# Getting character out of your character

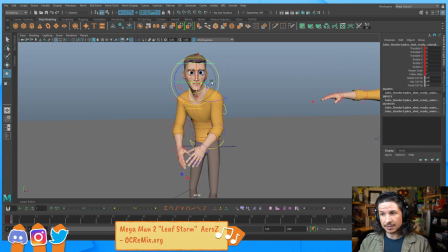If he's cowardly, his head's probably going to be kind of angled down and maybe kind of like forward like this. So it makes him just kind of a little bit more scared, but he's not fully scared where he's pulling away.
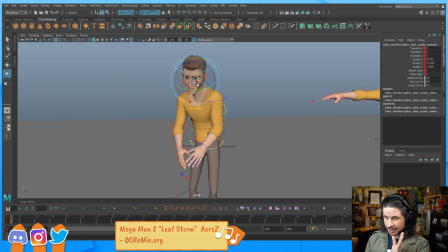He's curious. So he'll tilt his head towards the thing that he wants to know about.
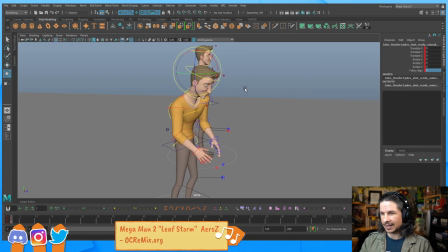And let's get that eye direction kind of, not like that. Get that eye direction forward a little bit.
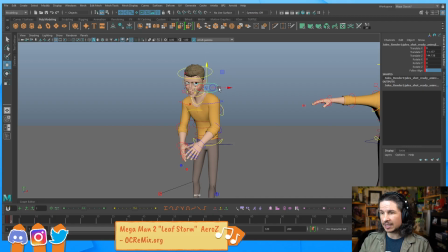And this is going to also help with the lovable feeling because it'll help give him like that puppy dog
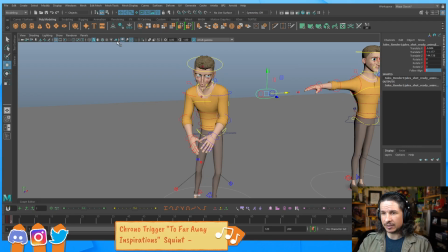element to him. And let's see. Okay, that's much better.
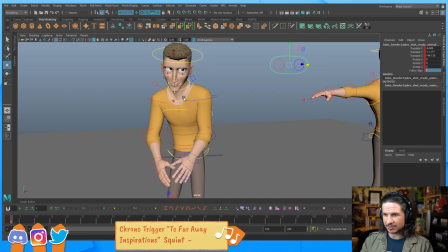The computer, because I have two rigs in here, was slowing things down a little bit. Okay.
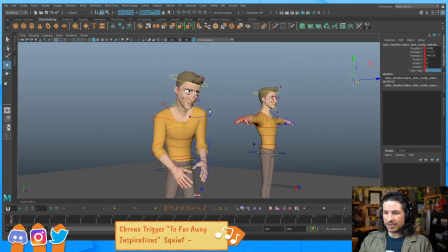So we've got this so far.
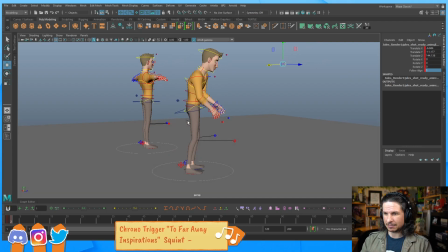Does it work? No. It's all janky and weird. Why? What's the problem? I just need to exaggerate it more, honestly. That's the big thing. So let's try to push it some more.
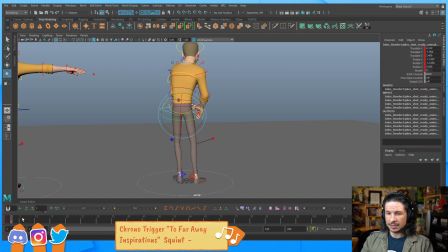And actually, just for the sake of comparison, let's actually take this and I'm going to make a new key.
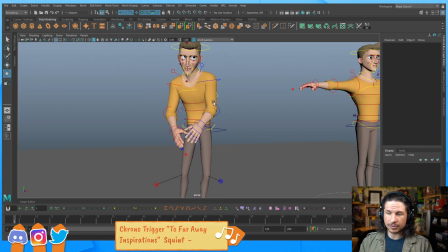That way we can compare how it progresses. And the reason I like to do this on these demos, I don't really do this when I'm posing normally,
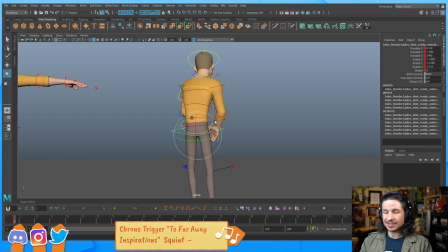but it's to show that a pose doesn't have to look good right from the start. Honestly, most poses will not look good right at the beginning. You're going to start posing things out and your character is going to look messed up.
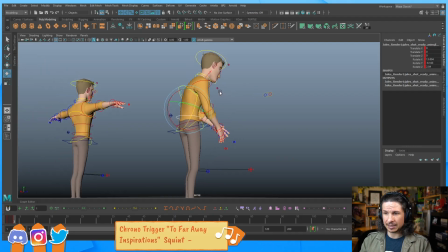It's just not going to be pretty. They're going to be unappealing.
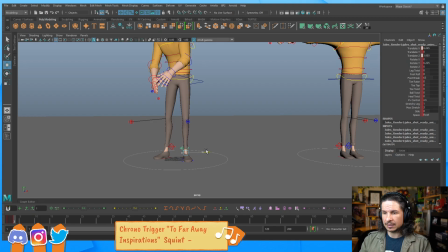The pose is going to just look weird. Does that mean that your pose is garbage and that you should quit? No. It just means that there's a process to this.
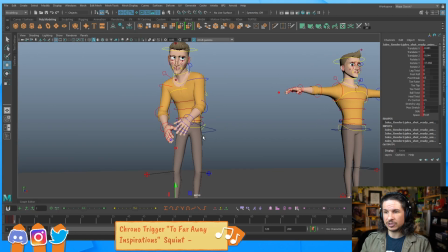it takes time for a pose to come together.
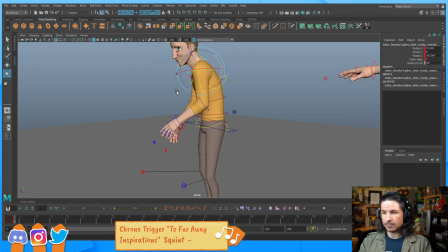So we just want to
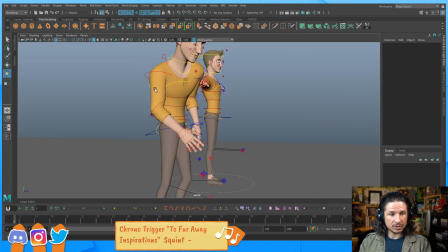build on these. See, just what you did now of hunching him over made him feel so much better. Yeah, the spine. We did a whole talk on this yesterday because the spine is definitely one of those areas where
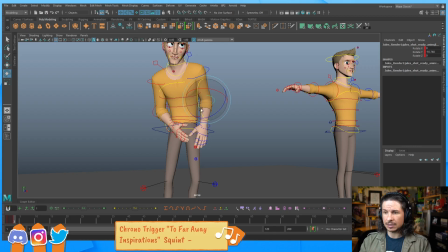people don't push it nearly enough, especially students. The spine it adds so much to a character. So I really want to emphasize that curvature, that line of action.
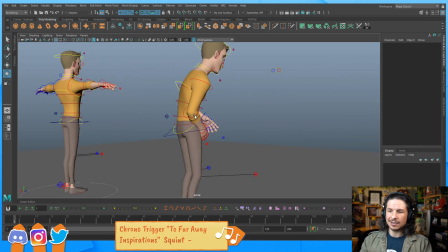If I didn't bend him over here, it just wouldn't be interesting.
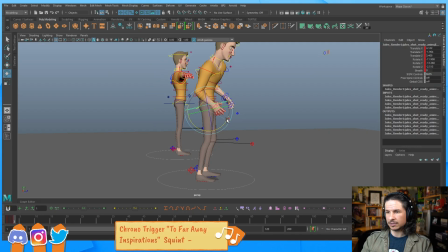And I think I can pull him back a little bit more. Just a little. Yeah, there we go. So I'm just kind of watching his balance as I turn the camera around, just trying to
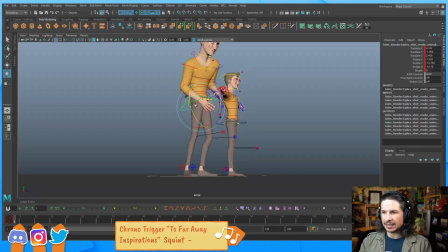see him from all angles and get an idea of what this personality is.
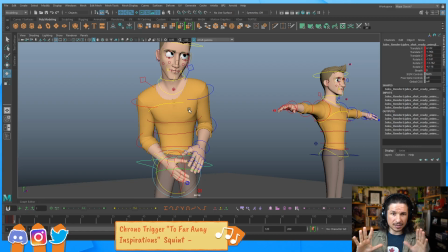Now, let's actually do the hands. Hands are a big part of what self personality. If he's angry, he's gonna have claw hands. If he's nervous, he might have a little bit more of like this kind
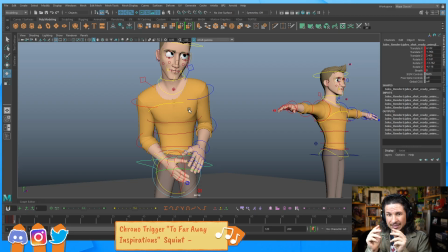of subtle nervousness to the way he moves his fingers. In this case, I'm probably going to go with something. I'm just trying the hand pose myself. Let's keep
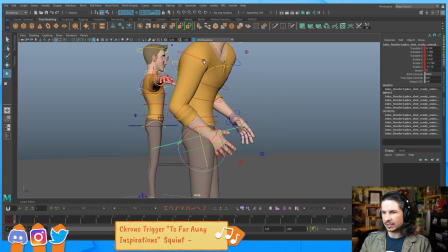this hand closed and let's make sure that it doesn't cut through his leg here.